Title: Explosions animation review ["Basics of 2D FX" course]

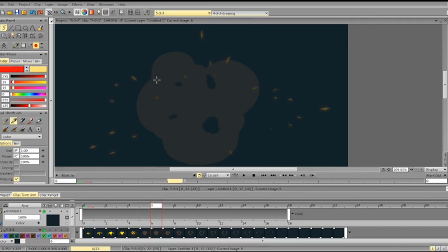1950s
It also would be nice to have more variety in the hulls, because these hulls, they all appear and move at the same time, and they also very symmetrical and very repetitive, in the sense that
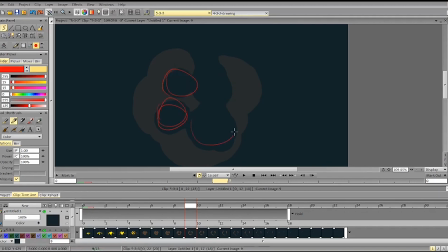1970s
this is essentially repeating
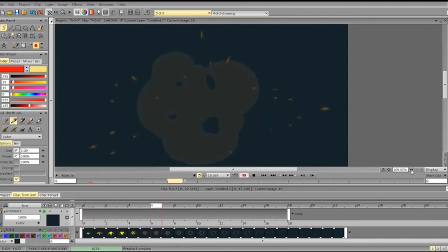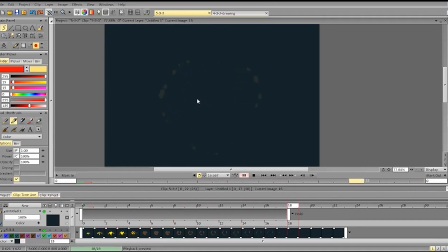1992s
and the motion of the hulls is very evenly spaced.
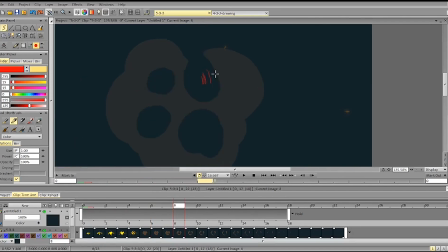You see that it kind of has the same, more or less the same rate of motion.
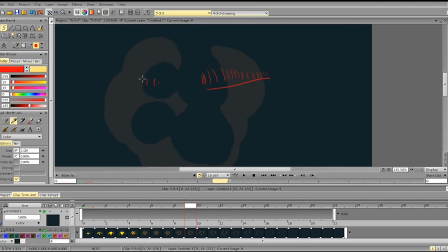And that's why it's not so interesting, because it doesn't have this push at the start
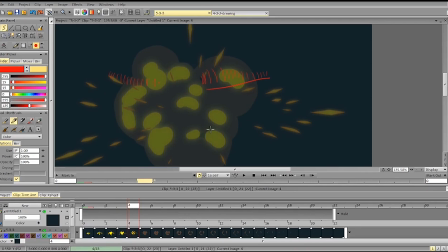2042s
or some other kind of more interesting changes in motion to make it more appealing.